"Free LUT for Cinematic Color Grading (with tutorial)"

Yo, friend, what is up? Levi Allen here. Welcome to the Leftcoast studio. And today I'm giving away some free stuff. It's going to be awesome. I'm giving away one free thing. If you want the free thing, you can go get it right here. It's completely free. In fact, I want to exchange the free thing for your email. Yeah, I think that's a good exchange. If you would like the free thing, give me your email and I will email it to you. Or even better than that, if you have no interest of getting emails from me, if you go to this link, there's still a download button on there because I'm nice like that. I know if you don't want emails from me, that's fine, but I want to be able to chat with those that want to learn more about adventure filmmaking in the future. So if that is you and you want a free LUT, you can go to the link again and get it. The reason why I'm giving it away is because by far the most common post-processing question I get on my videos is, how did you color grade that? What did you do in post? I'm going to pull back the curtain today, reveal everything to you. I want to do a more in-depth video on my color grading process that I've been kind of adapting over the years. That video will come in the future. Today, I'm going to just generate a LUT from what I've done, give it to you, so that way you've got a nice starting point, and then I'll show you how I tweak it. So that way we can do a more advanced thing down the road. But this is still going to be really helpful, and I want to walk you through, even after I apply it in Premiere, there's some fine-tuning and tweaking that I'm doing to kind of get the best out of it. And this is just my way to say thank you for following along. Thank you for joining the Leftcoast journey. If you're new, then this is a video from the past to say thank you. So we're time traveling here on the Leftcoast, and it's good. Welcome to the journey.
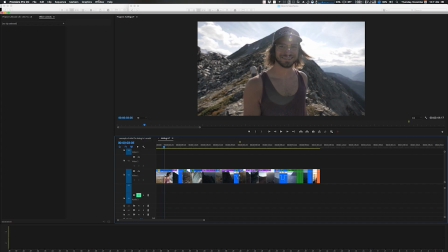126s
We're just going to jump into Premiere and I'll show you how we're kind of doing this thing here. We're going to make sure that we've got the Lumetri color panel open.
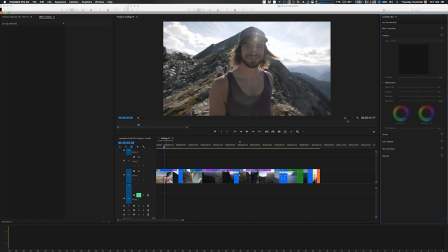134s
And then we're going to go down to the creative section right here. Select the clip that we'd like to apply it to. Go to browse in the look panel right there and select wherever you have the LUT stored.
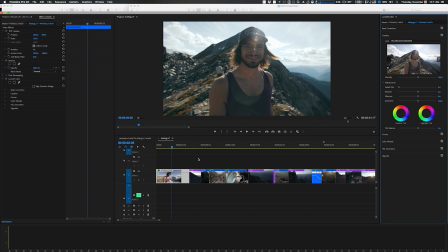149s
An important note here is I'm doing this on GH5 footage with the natural profile.
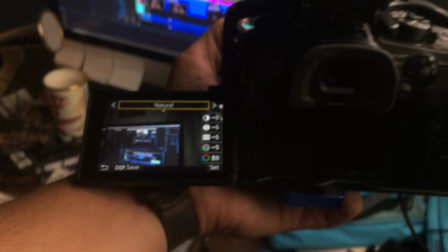154s
That's a really great starting point for me.
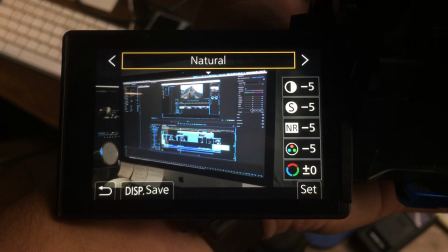157s
And that's actually what gets me a majority of the way there as far as the tone that I've been setting with some of my vlogs lately.
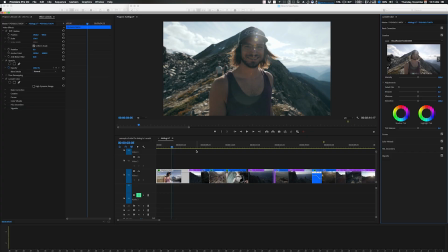164s
So this is the settings that I've been using, the natural profile with basically everything bumped down, and that's a really helpful starting point.
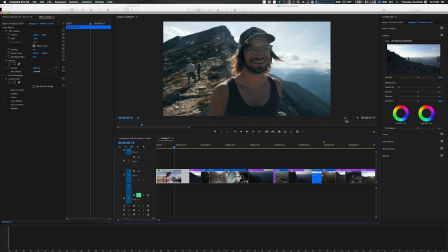170s
And then the other footage I have here that I'm going to be processing is DJI Phantom 4 Pro stuff. So once I've applied the LUT through the creative panel here, there's some small adjustments that I do right off the bat basically to every clip.
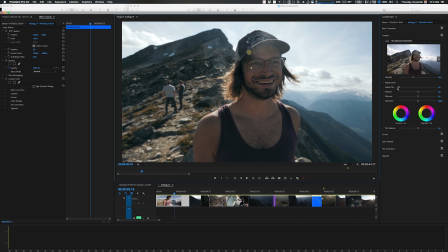183s
So I often bring the intensity down a little bit. We're going to make our preview window here bigger so we can see what's going on. I bring the intensity down a little bit. I bring in a little bit of faded film, usually somewhere under 30. I often sharpen it about 20.
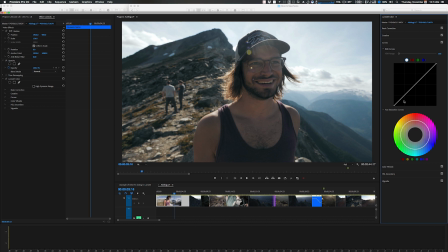201s
This is something that I do because I have the sharpening kicked down in my profile while I shoot on the GH5. Over here in curves, this is where some fun stuff happens. I usually add 2 points just like this. I bump the mids and highs up like that, bring the lows down like that,
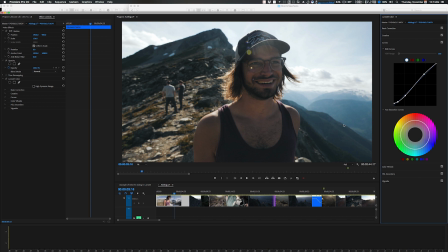217s
add a point there, and then I kind of soften out those blacks a little bit. That's how you kind of get that creamier black look down there. You can obviously do this pretty extreme. I recommend not doing that, but that kind of just makes it all mush and pastel-y.
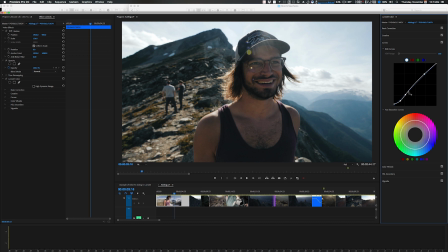233s
But in curves, this is where you can really fine tune the luminance of the image. So that's kind of the brightness and the contrast of what's going on. I'll often kind of dial in the look of what I'm going for inside of curves here. That's a good starting point. The LUT itself has stuff done to the hue saturation curves. I'll explain what I did later.
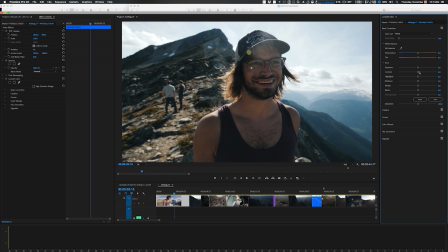252s
Then over here in basic correction, often I will either bump exposure a touch or drop it a little bit to make it more moody. And then contrast has already been added with the LUT. Saturation has already been added with the LUT.